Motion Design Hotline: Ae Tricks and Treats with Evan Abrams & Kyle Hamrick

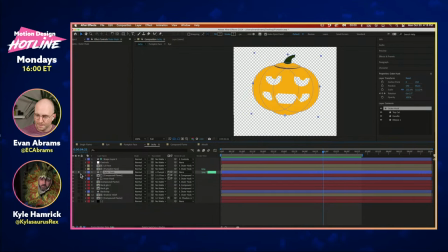890s
the white parts become holes in this and then underneath of that we've got something that i've called the we're calling the compound uh flame in here
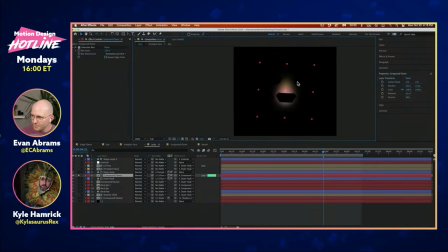902s
now this thing is basically something that i wanted to be kind of on the inside of the pumpkin so this is a little bit of blurred out
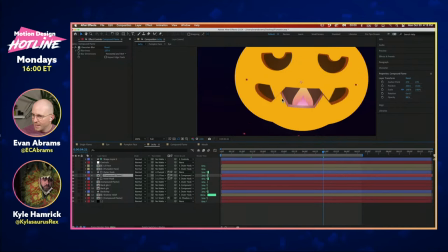913s
uh flame that's hanging out in there and it is casting light on the very edge the very edge of kind of the holes in here right So that's why it is looking at lil face, the shrunken down version of the luma mat, which would cast it on the inside here.
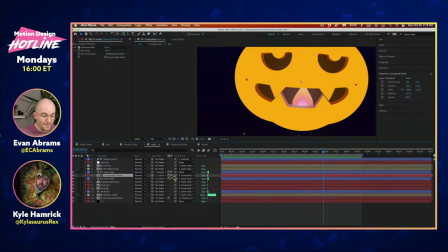933s
And it is, again, an inverted luma of that. So it's ending up in that space. So is the sort of meat on the inside of your carving, is that just another flat layer? Right. So that's where we get to inner husk.
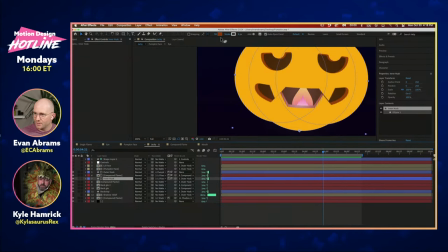948s
And the inner husk is, of course, looking at lil face to create this kind of edge. so this just has this kind of nice fill on it that
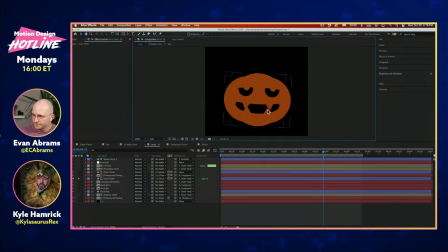956s
is a slightly darker color so if we solo this you can see oh yeah there there is sort of inner husk and if we put
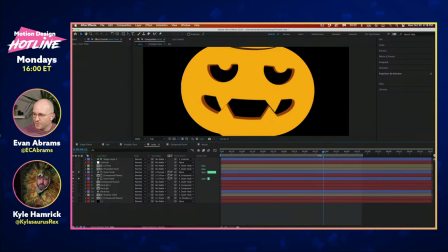963s
outer husk on there that's creating this kind of three-dimensional uh aspect right just
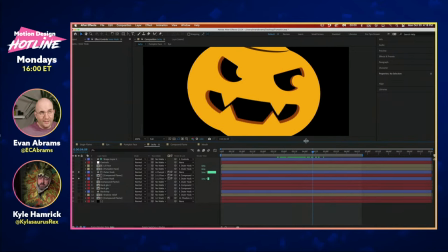969s
referencing a slightly scaled in and in this case it works only because it's
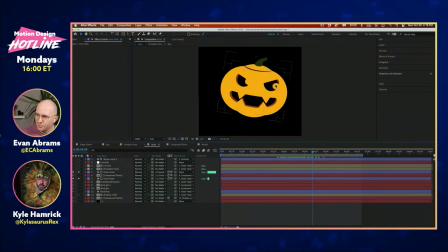975s
not really going very far right like the two pieces aren't migrating too far away from each other there is actually um some very slight change
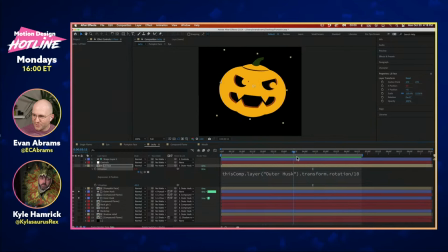986s
on the x position of this as it rotates so you'll see i've linked this to the rotation so that the two are actually sliding they're they're sliding just slightly as it rotates to create just a little bit of parallax uh in that so just a little bit of linkage uh to make that
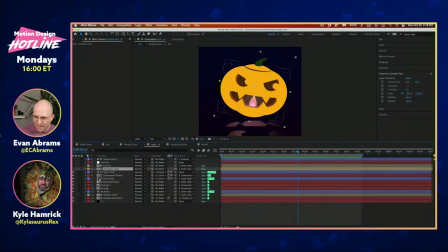1005s
happen anyway that's our inner and outer husks uh then we get into another uh flame element here this is just the fire that's inside of the pumpkin just like there's a fire inside of all of us that essential uh warmth and spark that uh i want to say prometheus stole so anyway that's
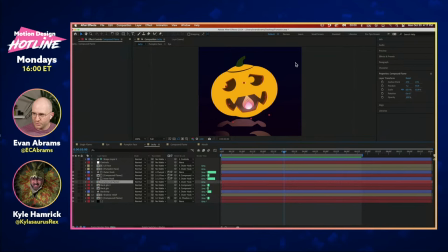1024s
that's why we put a candle inside the pumpkin to bring it to life um so that is kind of the hard flame that you see in there then there are a few other kind of glowing elements which is really just a duplicate of that flame that has been blurred and then stretched and
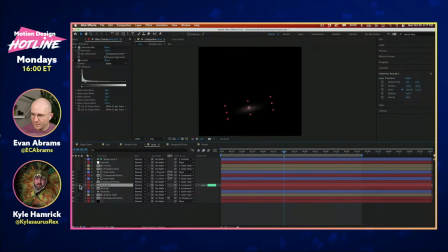1042s
and dropped down kind of on the ground here you can see so that is doesn't show up particularly well you know when it's in a low
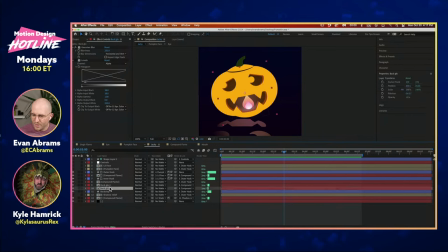1048s
contrast situation but that's just kind of down there and then we've got another one that is kind of the glow that shows up on the inside of the pumpkin again lots of blurriness to bring that up uh what i've called the backstop which is just a duplicate of the outer husk that's hanging out in the
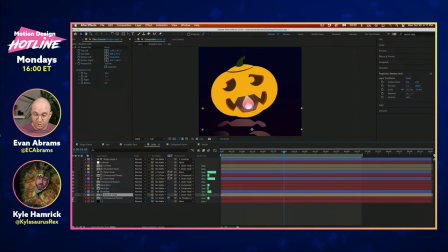1063s
back so that that light kind of casts on that then we get into the shadow relief is what i'm calling this thing which is
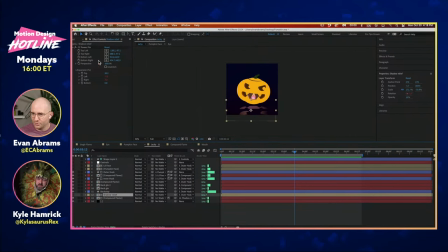1072s
um i've used power pin on this to deform out and kind of stretch the shadow away but what this thing is is another copy of the pumpkin face so it's hanging out down here and then it is being used as the uh
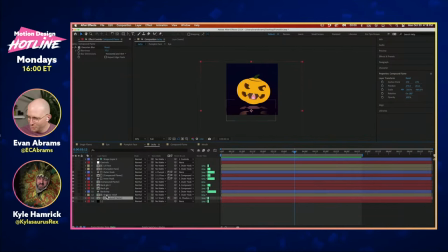1090s
as the oh kyle being attacked by the spirit of halloween um another one of those candle uh duplicates down that is really just using that shadow relief as a track mat
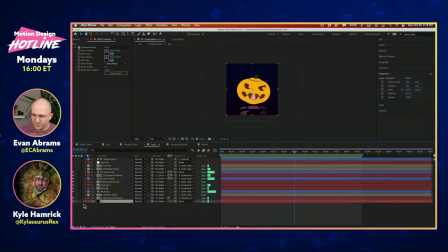1106s
so that it's only showing up in the bright spots and then finally a little just a little simple gradient background uh back here that's pretty much it like you know i say pretty much it what is that 14 layers but again just remember these are a lot of duplicates of the fire right the holes and then things that are
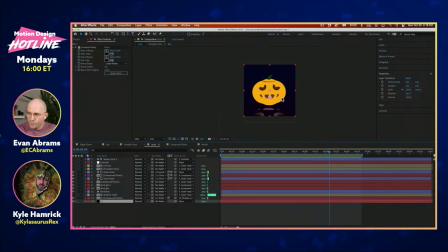1124s
referencing those so that's pretty much it from what we're looking at kind of an overview uh of those things but kyle how does that stack up
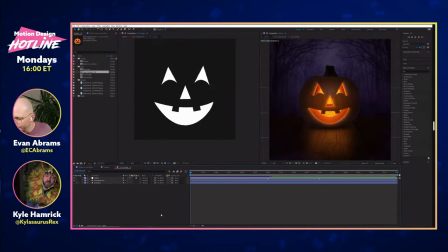1132s
to uh to your pumpkin over here well i mean obviously my build is a little different but i think we went for a very similar strategy here um also this seems like a good time to remind folks that uh while today's is not up yet um it will be at uh the these
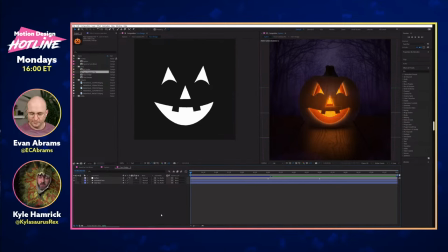1150s
project files will be up soon after the show ends um and you can of course find all of our project files in previous episodes at motion design hotline.com which is as evan always likes to remind us a real website for real people that's right come and stick your hand into our candy
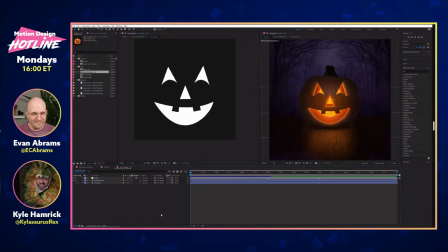1166s
bowl and take all of the project files. Yum, yum, yum, yum, yum, yum. Unwrap them at your leisure. Trade them with your friends, I guess. And also, if you want to ask us questions that we will then be forced to answer on a
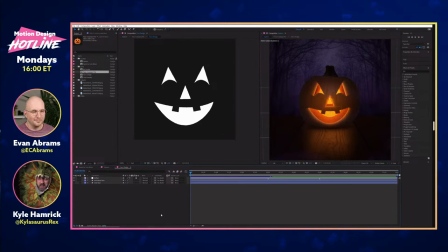1180s
future episode, then that's a good place for that, too. You can do that in the chat, but you can also submit, you know, more robust questions there on the website. and we may do an entire episode based around whatever your query might be.
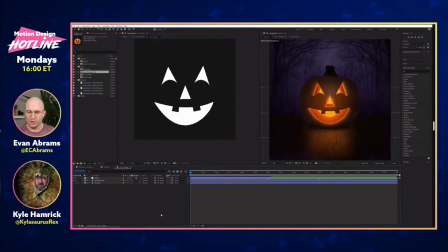1197s
That's true. That's how we do it. That's how the show goes. You send us questions. You send us cues. We turn them into A's and then it keeps going. So, yeah, Kyle, we got your thing up on the screen. I like this terrifying forest and wood texture. You've got a lot more textural elements going on in this thing.
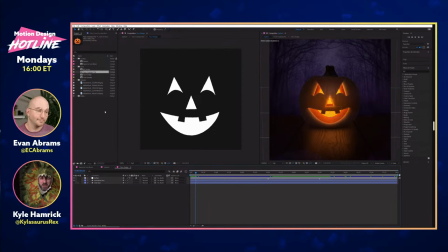1217s
Well, we decided that mine was going to be the more realistic. So I tried to see what I could do with, you know, real elements.
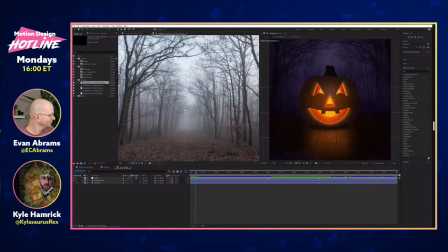1224s
So I have several things from Adobe Stock. They're all from the free collection. So you'll be able to, you know, use these as well if you want.
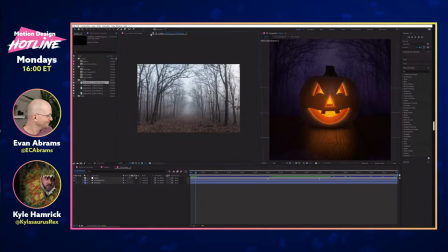1231s
So I have some spooky woods here. Let's go ahead and maybe kind of simplify this back.
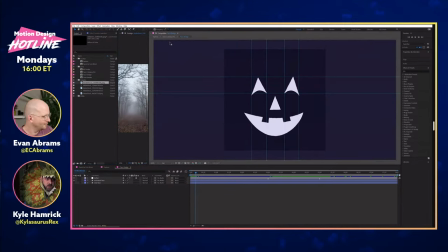1239s
So we have the spooky woods. Well, there we go. uh we have a table and we have a plain pumpkin no no a spooky table yeah it's a spooky table um and then a spooky pumpkin um and then two clips that are just uh
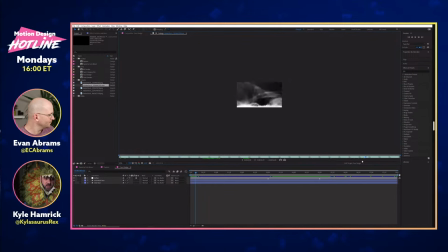1259s
some smoke um because i felt we needed a little bit of ambiance um to help like spookify everything yeah yeah there's There's nothing scarier than a fog machine, I got to say.
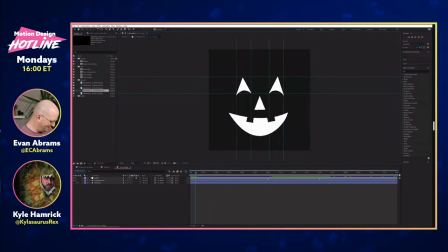1271s
Yeah, it's terrifying. Agreed. It's so moist.
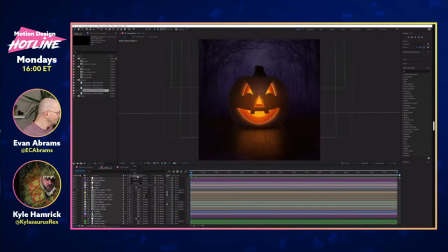1278s
So take just a second to load. I'm going to knock down my resolution a bit here for the purposes of the stream. You'll see, well, if I turn off my dynamic resolution off, there we go. So you can see the face is, in fact, animating in here.
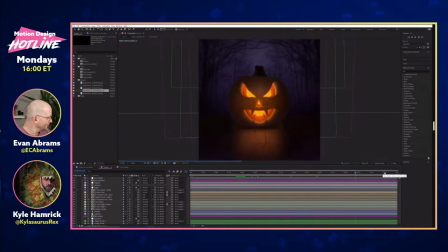1298s
Um, so you're kind of getting that just quickly animated.
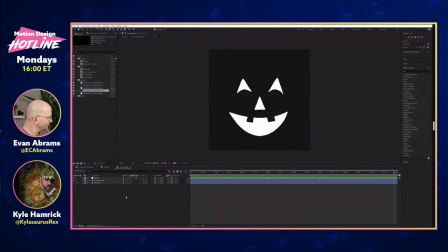1303s
Uh, I turned back on my original shape layer set up here. So this is all it is. It's just one shape layer with a handful of shapes. And there's a couple of different faces that it goes through. Um, not a ton of keyframes and all kind of at the same place. I certainly could have made this more complicated if I wanted to, but I didn't.
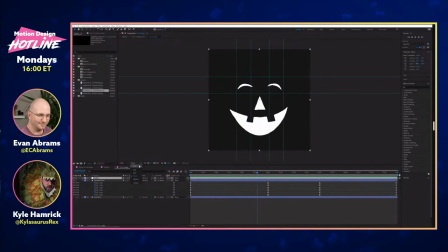1322s
Um, and then I thought that it could use just a little bit of kind of organic vibes.
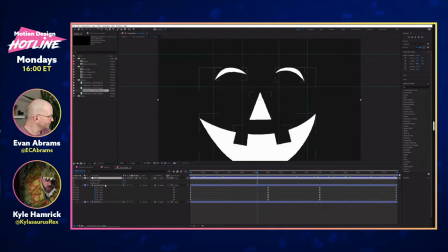1328s
So there's an adjustment layer here. This certainly could have been put directly on this layer, but I thought I might want to do other faces on the show.
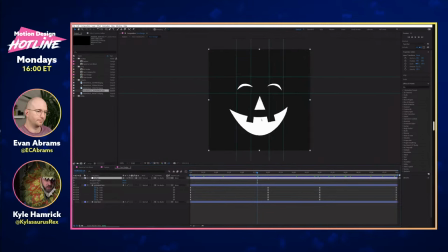1336s
So there's a little bit of roughened edges and then just a touch of blur to kind of soften and give everything like a little bit of chunkiness because,
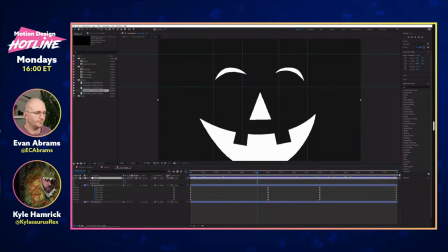1344s
you know, people aren't going to cut in perfectly smooth vector lines.
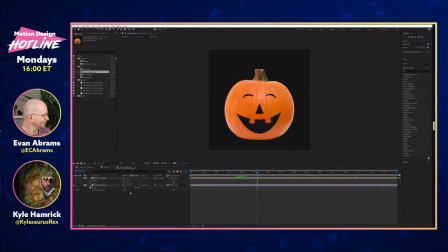1350s
So there is one in-between composition right here, which takes that face design and uses it as an inverted alpha matte for the pumpkin image right there. So that's all it is.